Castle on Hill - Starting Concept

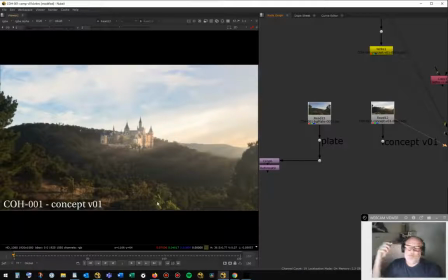(8:14)
Okay, you need to get in your client's head, right? Whether your client is, your direct supervisor or the VFX supervisor for the show, or it's the client, on the other side of the studio. You need to get into their head.
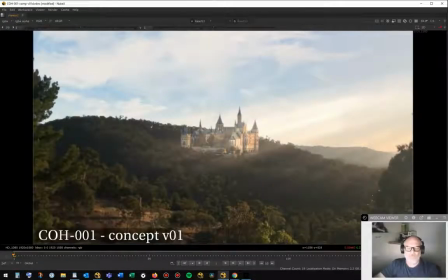(8:31)
What is it they're after? Why is this shot in the film? What's it trying to say? And the thing about this shot is what it's really trying to say is it's trying to say two things.
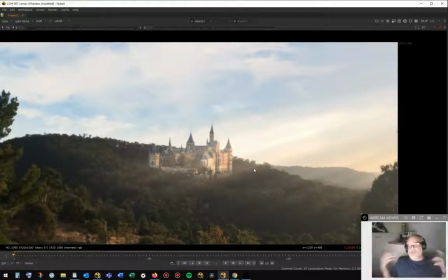(8:39)
It's trying to say scale. So this castle needs to feel large. It needs to feel significant. The other thing apart from scale is I want it to look cool.
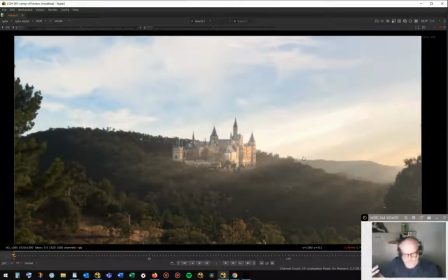(8:49)
Okay, I want it to be beautiful, like the old the classical version of a beautiful shot.
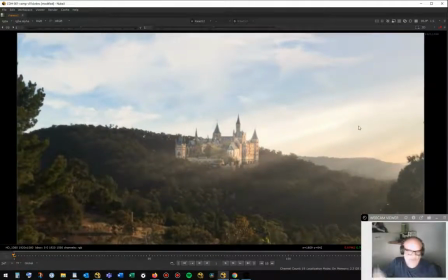(8:54)
So you're going to have your God rays from the right hand side, lots of atmospheric elements. You want a dramatic sky. This sky is a temp sky. It's very much a VO1 for the sky replacement.
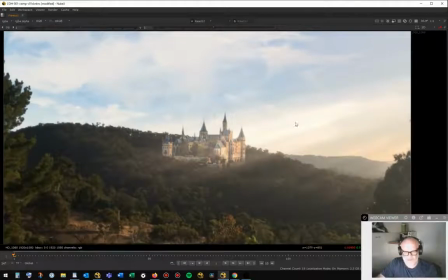(9:06)
It doesn't have what we need, but a sky replacement is part of it. And so you're going to want a big dramatic scene.
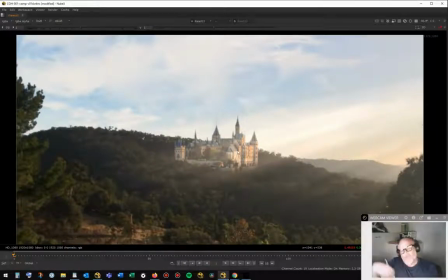(9:13)
You want it to feel large. You want whoever the characters are who are living in this to be important. Okay, it's about significance. Okay, and so we're going to be talking a fair bit with this shot about scale. And how to bring scale into the shot as we progress. See, this will happen over several live streams.
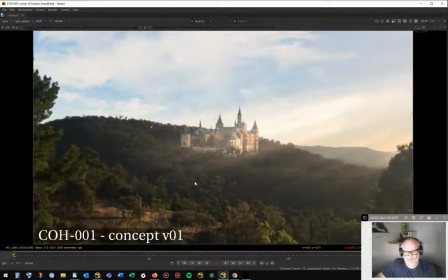(9:33)
For right now, I suppose I'm just trying to introduce my VO1 concept and talk about where we want to take the shot. So we're going to be putting extra things in here to make it feel big. So there'll be, atmospheric elements, so smoke, coming off cooking fires and things like that.
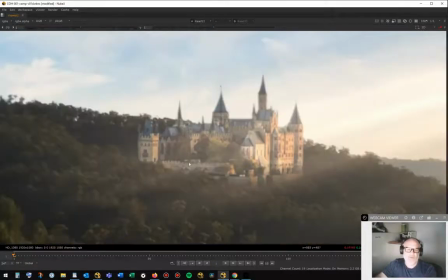(9:49)
We won't necessarily see stuff that's too specific. It's not like we're going to see a cooking fire in here because we just don't have, we're not that close.
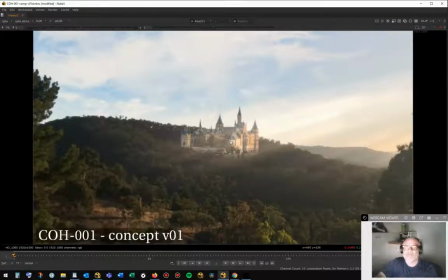(9:57)
I mean, that's fine. But we want to give the sense that this is an inhabited place. There are people in it. And that all lends itself to the sense of place and scale that we're trying to get into this shot. Okay,
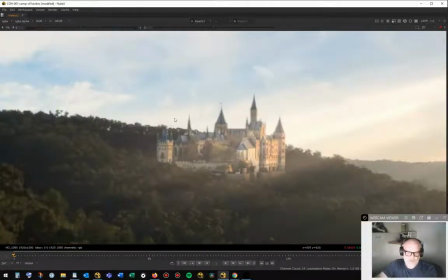(10:08)
so there might not be individual smoke elements, but there'll be just a general haziness that will happen,
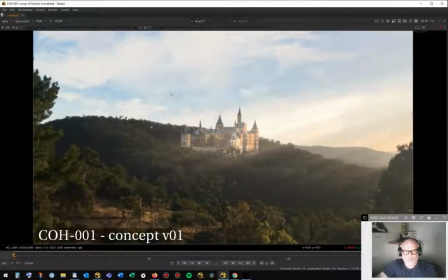(10:14)
that will come from this castle. Obviously, we want the beauty of the rays coming in. I want to give a sense of size, and so I'll be putting in more distant lines of hills,
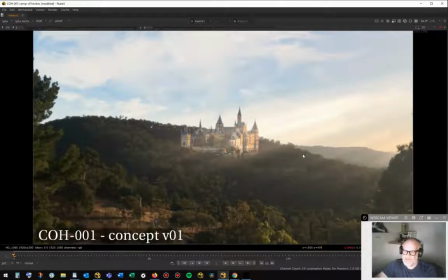(10:28)
see if we can get the sense of marching hills into the distance here, so that this kind of mountain range feels bigger.
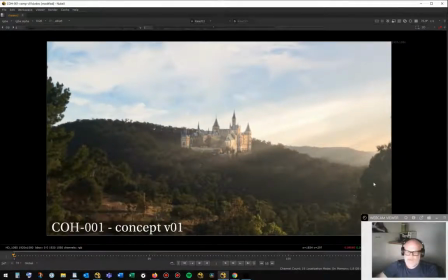(10:35)
The framing here, these trees, this is a pine on the left and an eucalyptus on the right. Originally I thought they might help when I was looking at the plate.
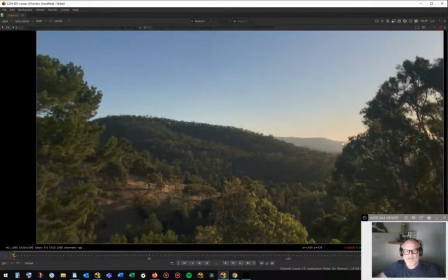(10:48)
I thought that might be not bad as a framing device. Now I think in actual fact I'll probably lose both of them because
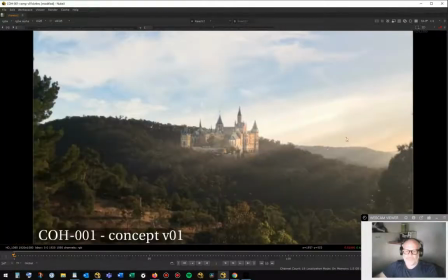(10:57)
I want this to feel larger over here, more of a sense of distance, so this tree's going to come out.
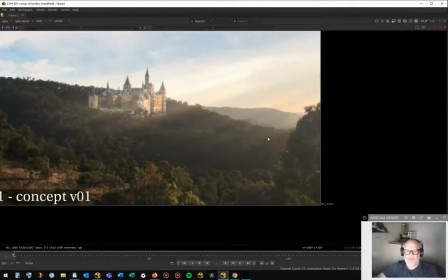(11:04)
So there's going to be a bit of paint and patch replacement.
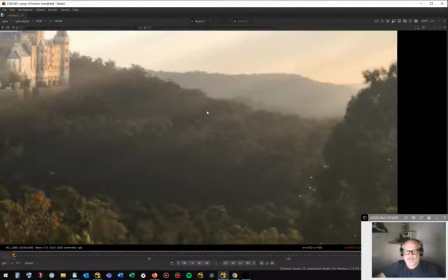(11:06)
This here is coming out, will need to be replaced, probably from stuff that I will source from within the plate in order to extend that.
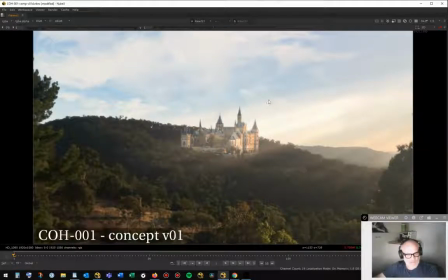(11:18)
Obviously, as well, a sky replacement. This sky doesn't have the drama, and they're also going, I want it to be more dramatic. Yeah, so we want to give that really strong sense of like a low, late afternoon, golden hour, really strong sun angle, angled light from screen, right?
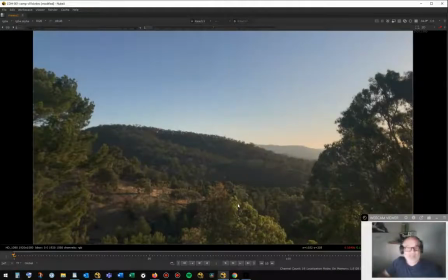(11:35)
Okay, so this sky doesn't have that. It's more interesting than the original sky, which is that. Okay, so that sky is obviously not going to do.
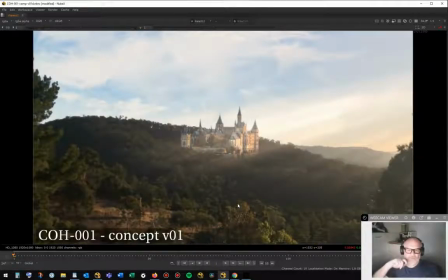(11:44)
So we want to be able to bring in a bit more like a sky replacement. So DMP, digital matte painting, obviously we'll be bringing in those elements here. So in industry you say this is a DMP replacement, you're doing a sky replacement,
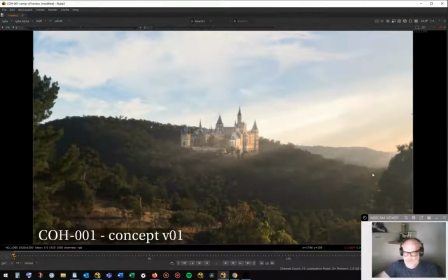(12:01)
you're doing a bunch of cleanup, so you're going to be cleaning up screen front, screen right.
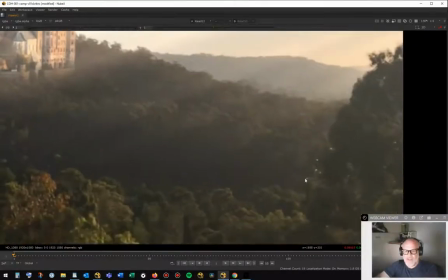(12:06)
There are actually some houses that are visible in here, they'll have to come out.
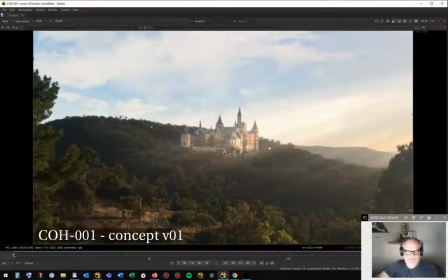(12:13)
This smokestack will have to come out, and possibly some of the trees. Okay, and sky replacements.